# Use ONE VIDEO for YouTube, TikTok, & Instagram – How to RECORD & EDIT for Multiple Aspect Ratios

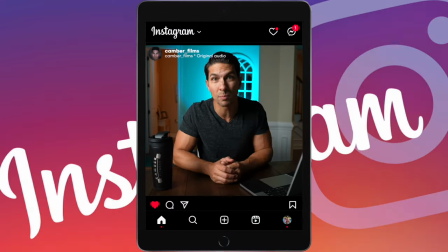[0:00]
If you start filming like this, you can record your videos once and then easily repurpose them in multiple aspect ratios for all of your social media platforms. When I made my first video on aspect ratios about five years ago, I mentioned that there could definitely be a future in it. However, shooting in vertical video is just wrong. Well, joke's on me because with Instagram Reels, TikTok, YouTube Shorts now, they are all in a vertical aspect ratio and they're also a great way to repurpose your long form videos
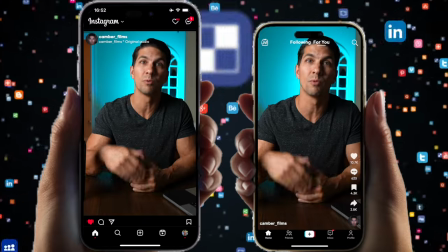[0:29]
into shorter vertical videos to help you reach a wider audience across multiple platforms. So I'm going to show you some steps to help you to frame and record your video once to help you repurpose that single video into multiple aspect ratio videos.
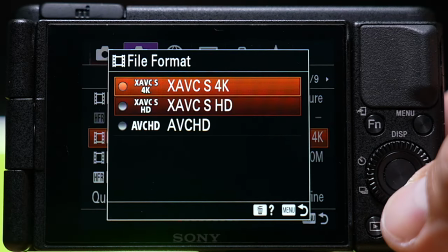[0:44]
The first step is to record in 4k with the plan of editing in a full HD or 1080p timeline. And now I know what you're thinking, but wait I have a 4k camera I want to shoot videos in 4k and export and upload my videos in 4k. Let me tell you, you don't need 4k output. I know you want it, you think it's gonna make your videos better, but people don't care.
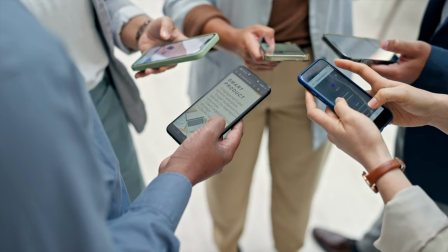[1:03]
1080p is plenty, even 720p is good enough, especially with the phones people are watching on. So don't worry, but we are gonna shoot in 4k to give you more flexibility in the edit with cropping and some other things I'll bring up later.
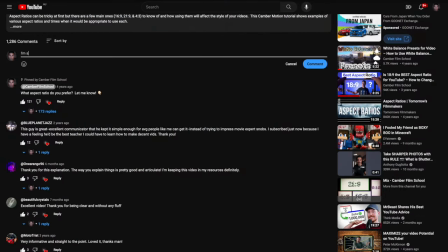[1:16]
So let me know down in the comments what type of camera you're shooting with because even if you don't have 4k, don't worry, 1080p will still work just fine.
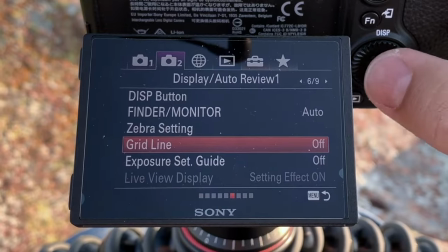[1:23]
And next step is to set up the rule of thirds on your camera. Now pretty much every camera should have this, even cell phones have the ability to do this.
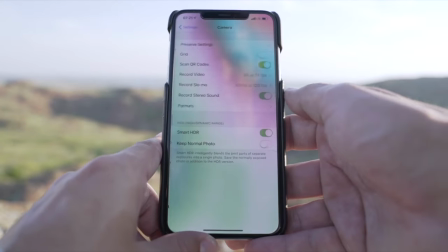[1:29]
So just go into your menu settings, find where it says grids or safety margins, something like that, and look for the rule of thirds grid. You're gonna put that as your overlay and that will help you with framing properly, which is our next step. Now normally I would be framing myself like the way you see right here, but when framing now we have to keep in mind these multiple aspect ratios so that we
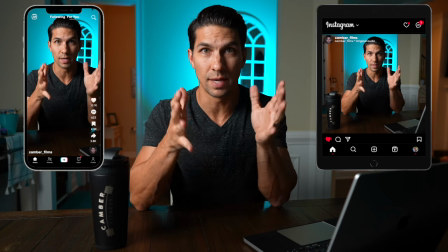[1:48]
have as much in view as we can with all those vertical aspect ratios in mind and so how I actually am being recorded
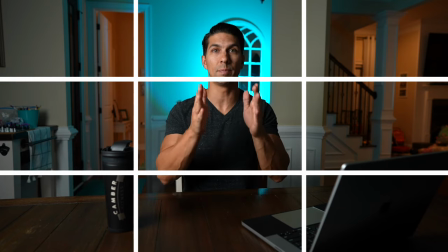[1:56]
is like this and with that rule of thirds grid in mind you want to keep yourself or whatever is important for your shot framed within
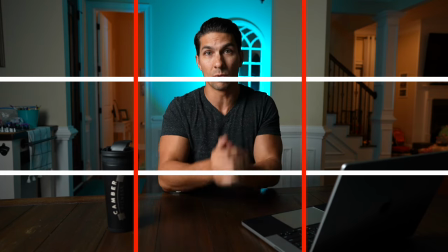[2:03]
those two vertical lines now that's a little bit further than your typical vertical aspect ratio but that's gonna help you as a guide with what to get in
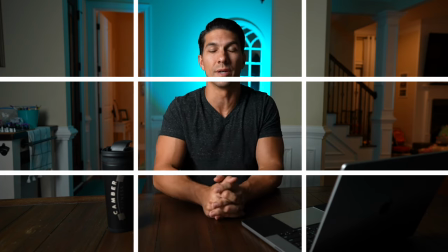[2:10]
there and the more you do it you'll get a feel for how you need to do it and especially keep in mind you might want to have a little bit of headroom or maybe some below you depending on if you're gonna be adding text or any other things you may want to add later on in your shorter form videos. And this might start to make you look pretty small when you're looking in your viewfinder especially if maybe you're doing full body shots you're gonna be far away but don't worry it's all gonna work out in editing. Although something to keep in mind is your sound. So as you get further away from the camera the sound is gonna disperse more and not sound as good in your microphone.
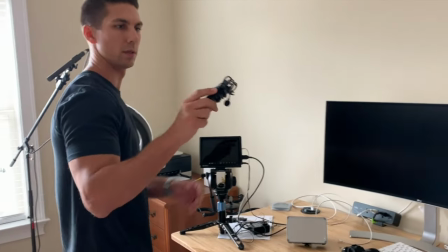[2:41]
So maybe think about using a lapel mic or bringing a mic that's closer or using a wider angle
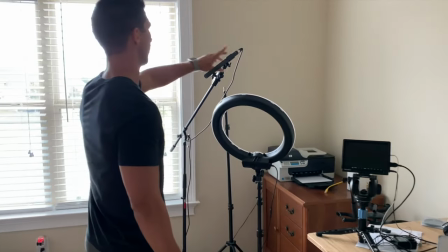[2:46]
lens will help so you can get more in your field of view without having to get really far away from the camera.
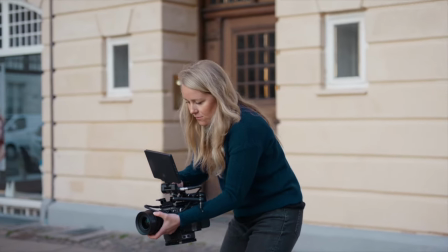[2:51]
Also keep all these same things in mind when you're framing for b-roll that you'll be adding later on to your video.
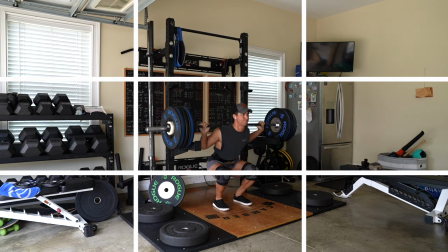[2:57]
Like when I do this for my fitness channel I do a normal horizontal video but I'm sure to completely frame my lift within those vertical lines
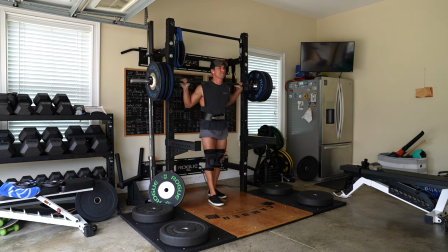[3:03]
so that I have the b-roll that I need for my normal video but then I also have everything in view for those IG reels that I
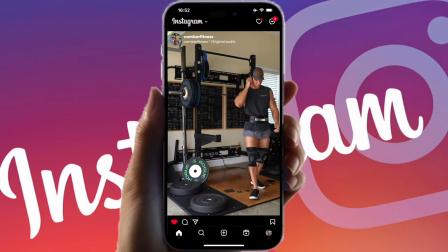[3:09]
use for my lifting progress later on. So finish recording your video and any b-roll you're doing and then move all that footage into a 4k timeline. wait I know I said earlier a full HD timeline but don't worry we're gonna get to that later we're starting out with the normal 4k 16 by 9 timeline I use Final Cut
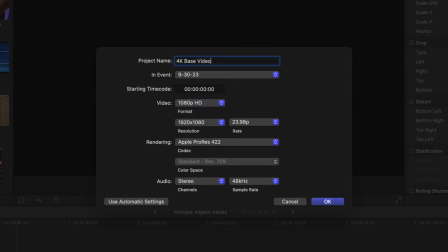[3:27]
Pro X but whatever desktop editing program you have should have similar controls but if you have any questions let me know down in the comments as well as let me know what you are editing with so go ahead and do all your typical video editing like cutting sound effects video effects b-roll all those typical things except for any type of cropping you want to do to your video leave that wider view that you recorded with and we're going to get to that later.
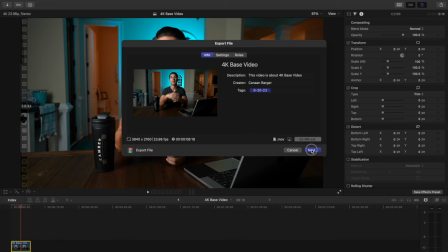[3:51]
Now that you have your final edit, export that video in 4k and then you'll have your base video that you'll be ready to easily transform into multiple aspect ratios.
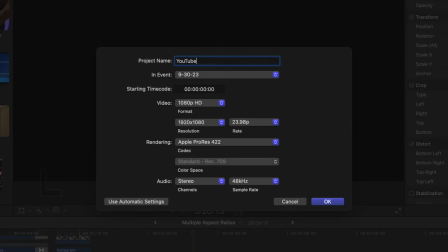[3:59]
Now you're going to make a second project that is a full HD or 1080p timeline.